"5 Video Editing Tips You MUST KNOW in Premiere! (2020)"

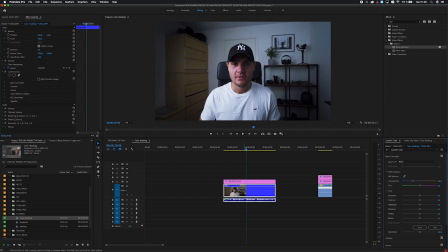496s
So we drag it down and we get a Lumetric Color layer on the actual clip. And you want to choose that, create ellipse mask. And now it's even weirder. Now I have a cool face and the background is warm, and that's definitely not what we want.
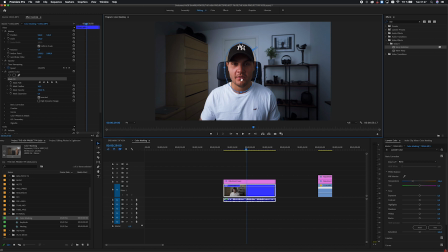512s
So you want to press inverted. So now I have a really, really warm face, but you can see you can see the edges of the mask. So you want to feather the mask a bit, like so. And we want to adjust it so it fits my face more accurately.
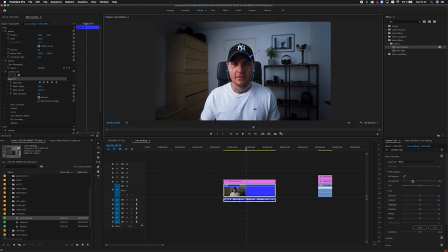531s
And maybe we want to push it up a notch because it's quite cool in the background. So maybe we want it somewhere around there. And we also want to put more focus on my face to make it less distracting with this background. So we want to lower the exposure a bit as well, like that. That actually looks a lot better.
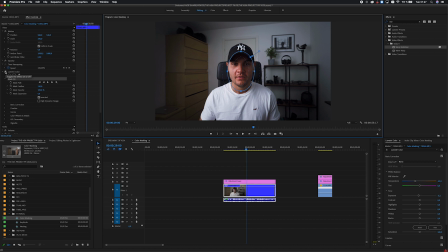550s
My face looks kind of weird though, but if we disable the layer, you can see the changes that we made. We have a cool, darker background and my face is nice and warm. So now we have this beautiful color mask on my face here and we put it right there,
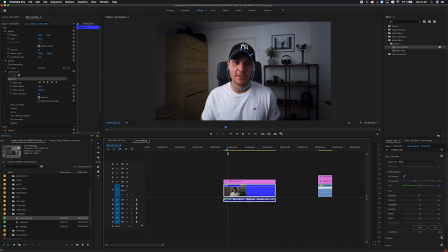567s
but my face is moving around a little bit, so maybe we want the mask to actually track my face. The way to solve that problem is to add some keyframes, and luckily for us, we don't have to do it ourselves, Premiere Pro is gonna do it for us.
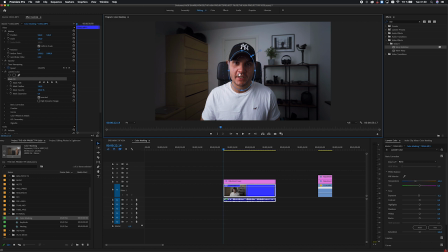579s
Simply drag to the beginning of the clip, put it in the middle of the face, and press mask path, and the play button. So now Premiere Pro is going to work its magic and we can just wait for this progress to finish.
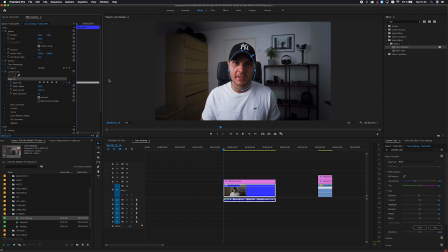598s
Okay, so we've now waited for a few seconds or minutes depending on how good your computer is, and Premiere Pro has created loads of keyframes for us down here. And as you can see, the mask is perfectly following my face. And if the face or whatever object you chose to put the color mask on is moving really quickly,
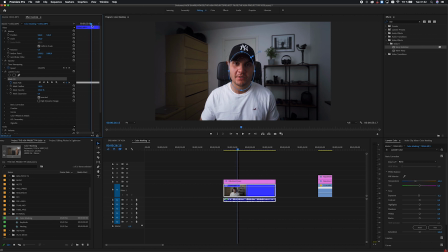618s
you might have to go in and do some small changes yourself, but in this case it looks really good.
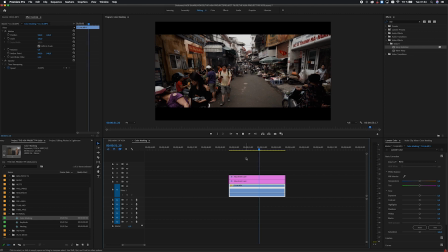622s
The same technique is also very useful when you have a wide shot like this and you want the eye to focus a little bit more to the center of the image, for example. So we use the exact same technique. We go to the clip here, reduce the exposure, add a mask, invert, add some feathering,
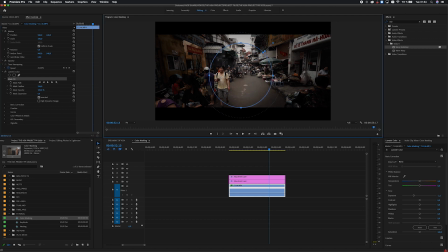640s
maybe make it a bit bigger like this, maybe actually increase the exposure a bit more to make it less brutal. And now it's a very subtle change, but your eye is going to focus a little bit more to the middle of the road instead of having to look at a lot of different places.
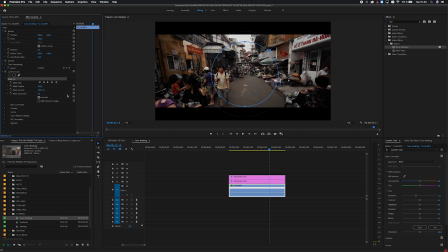656s
So this is the before and this is the after, and that could be very useful sometimes.
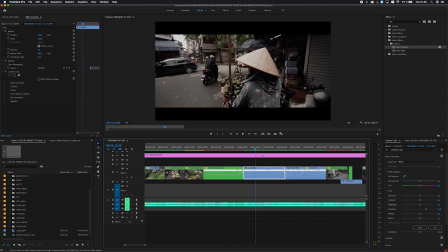664s
So the fifth and final tip is going to be a really easy one as well, but also very important one.
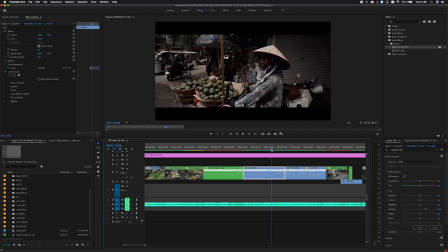670s
I wasted a lot of time before I knew this, and I don't want you to make the same mistake. So let's say I'm finished with this edit and I want to add some sound effects, and maybe I want to see if there's some original audio that I could actually use in my sound design.
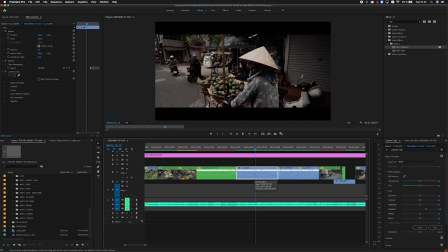683s
The way to actually do this, to get your original audio or your original clip or whatever stuff you want, but the original, is to just press F. You get the same window up here that we used before, and it's automatically made the in and out point the exact same as your clip.
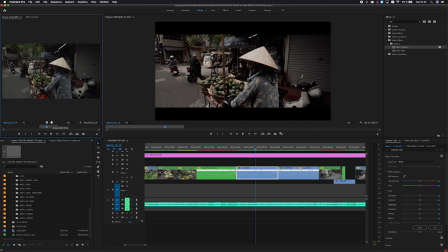701s
So now you can just use the same technique that I taught you before and just drag your audio like this. And there you have your original audio file. Actually, that layer is muted, but here we have it. Alright, so that's gonna be it for this tutorial, guys. I hope you enjoyed it. I hope you learned something. I wanted to make this video as quick and easy as possible, so I went over these things quite fast. If you want some more in-depth on some of these subjects, please leave a comment down below asking for the specific thing you want to know more about, and we can maybe make a video about that in the future. With that said, if you enjoyed the video, please leave a like or a subscribe, that really helps the channel. And now I actually have to go shoot the freelance project, so yeah, until next time, guys. Peace.